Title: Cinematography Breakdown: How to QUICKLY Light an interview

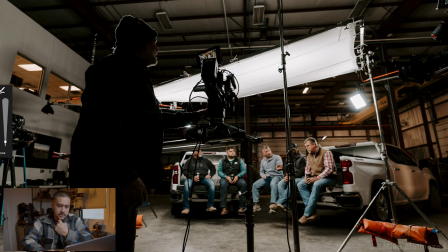[4:04]
As you can see, you know, in some of these photos, it's creating a little bit of edge on all of their heads, helping further separate them from the back. Get a little bit closer.
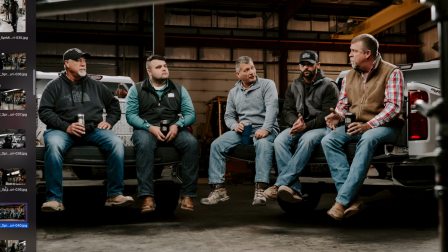[4:18]
As you can see, you know, all of them kind of have a little bit of a glow going to the back of their head. And then the other thing that I did with the space was we had access to a couple of tungsten lights that I was using
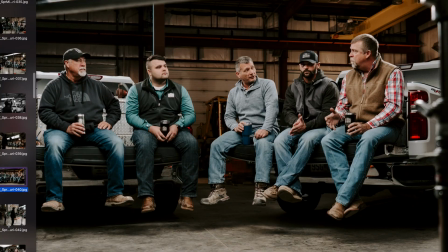[4:32]
to kind of do a splash on the very back wall to just create further depth and distance between the subject and the background.
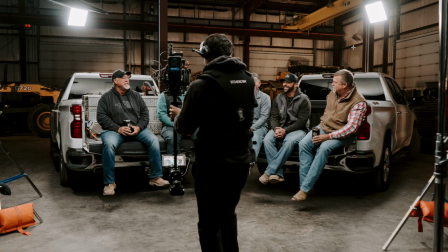[4:41]
Let me find a good photo. And there's me also Steadicam operating, which was another skill set I had to bring. There's a little bit of a tungsten source going on that's hitting and splashing the wall, and you know, we're trying to highlight some of the machinery that were behind the trucks.
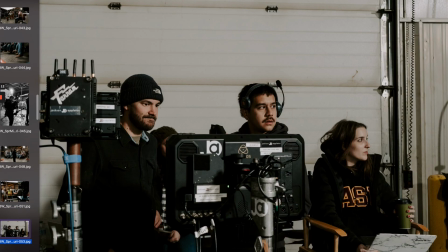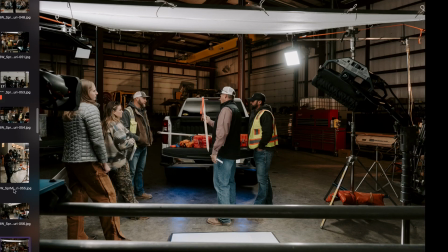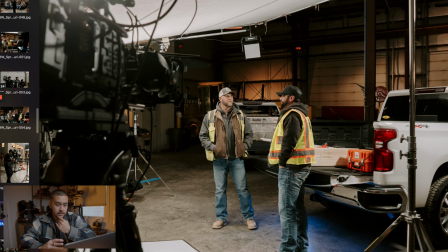[5:11]
So as you can see from this specific photo, there's this general area back here. You can see one of these machineries kind of getting hit by one of the tungsten sources.
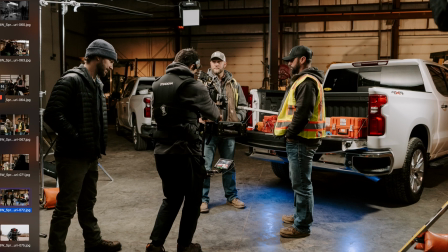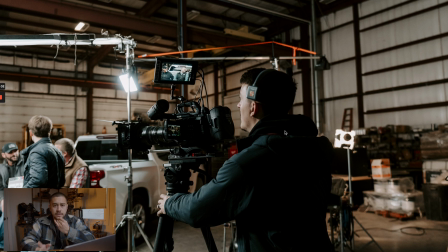[5:30]
So after the lighting comes the camera setup. You know, with a 5-person interview, I think we had to set up 4 different cameras. 1 camera was on Steadicam, 2 were on sticks, and 1 was on dolly.
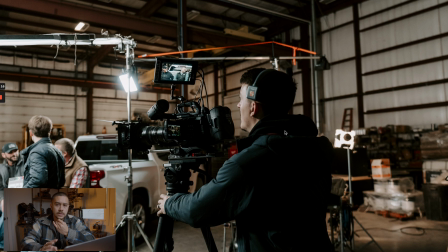[5:43]
We shot the whole interview with Ursa Mini G2s, and we had a Pocket 6K on the Steadicam setup. So the lenses we used for the camera were the ingenue lenses.
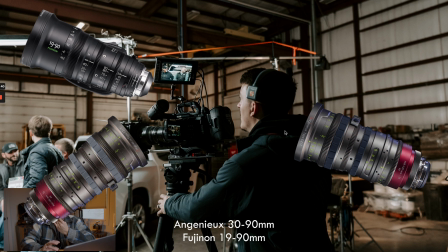[5:56]
I think we had the 30 to 90 millimeter ingenue lenses, and then we had one 19 to 90 Fujinon lens,
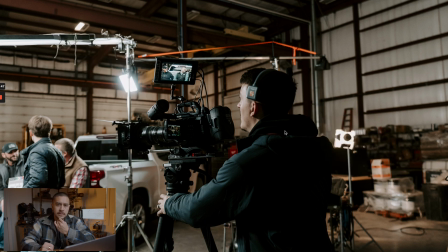[6:04]
which in comparison it looked fairly similar to the ingenue glass that we had.
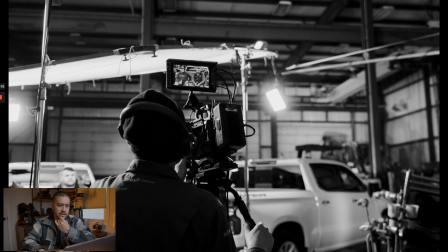[6:08]
And on my Steadicam setup, I think I just had a Sigma lens that I was pulling focus off of.
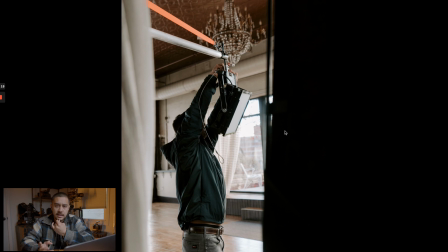[6:15]
Since we're trying to capture 5 people's bodies and we only have 4 cameras, we couldn't dedicate a camera to each single person.
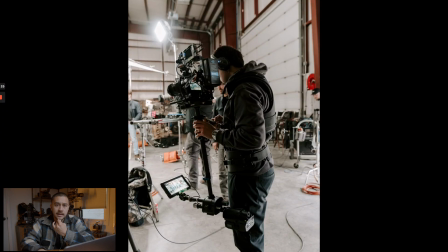[6:23]
On the Dana dolly, we had a wider lens, the 30 to 90 ingenue,
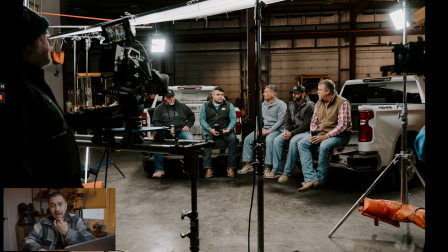[6:30]
that was either at a 35 or 40 millimeter focal length, so that we're able to always have a wide shot of the 5 people in frame. And the reason being that we just need a safety to always cut to. So the Dana dolly kind of acted as the moving camera shot and added a little bit to that masterclass quality movement that I think the client was looking for.
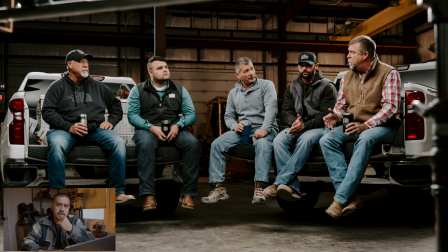[6:54]
And then since I was kind of doing the DPing and also Steadicam operating, I was kind of doing the opening shots on the Steadicam to where we got some of the BTS of all the camera crew around the interview, just to add a cool, I don't know, opening to the whole scene.
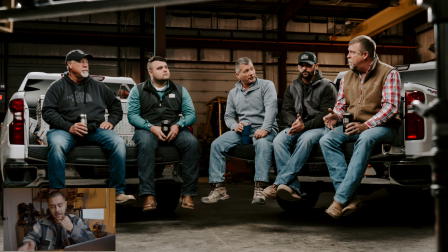[7:11]
And then once I would get that shot, I would put the camera down, go back to the monitor, and just try to make sure everything is in focus. I had my guys on a headset, so if there were any instructions I wanted to give them, I could just quietly whisper to them and not have to stop the entire interview.
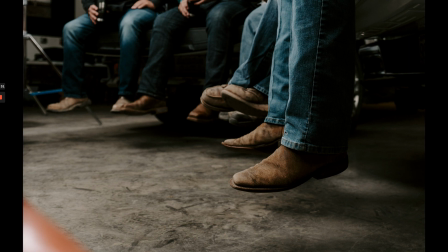[7:27]
Now this shot gives me some Yellowstone vibes. If you guys have seen that show, it's shot very well.
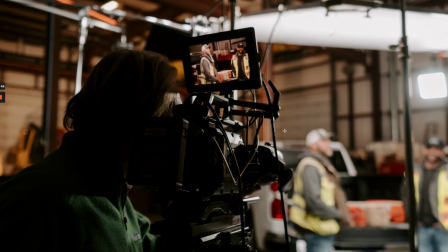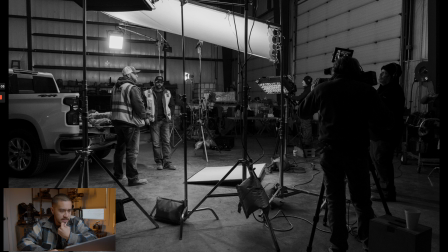[7:42]
You guys can see there's a tungsten source there that's kind of splashing some light onto the wall over there. So that was lighting and camera positioning. I'm just gonna go back to day 1, second setup of day 1. This was in an event space where they would hold wedding receptions and stuff,
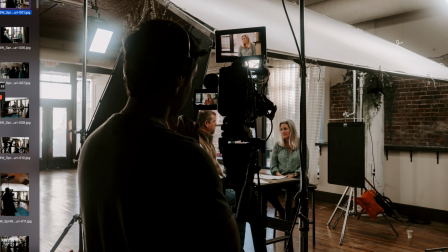[8:04]
but once we took out all the furniture and just left the plants around, it made it look a little bit more industrial and was fitting for the client.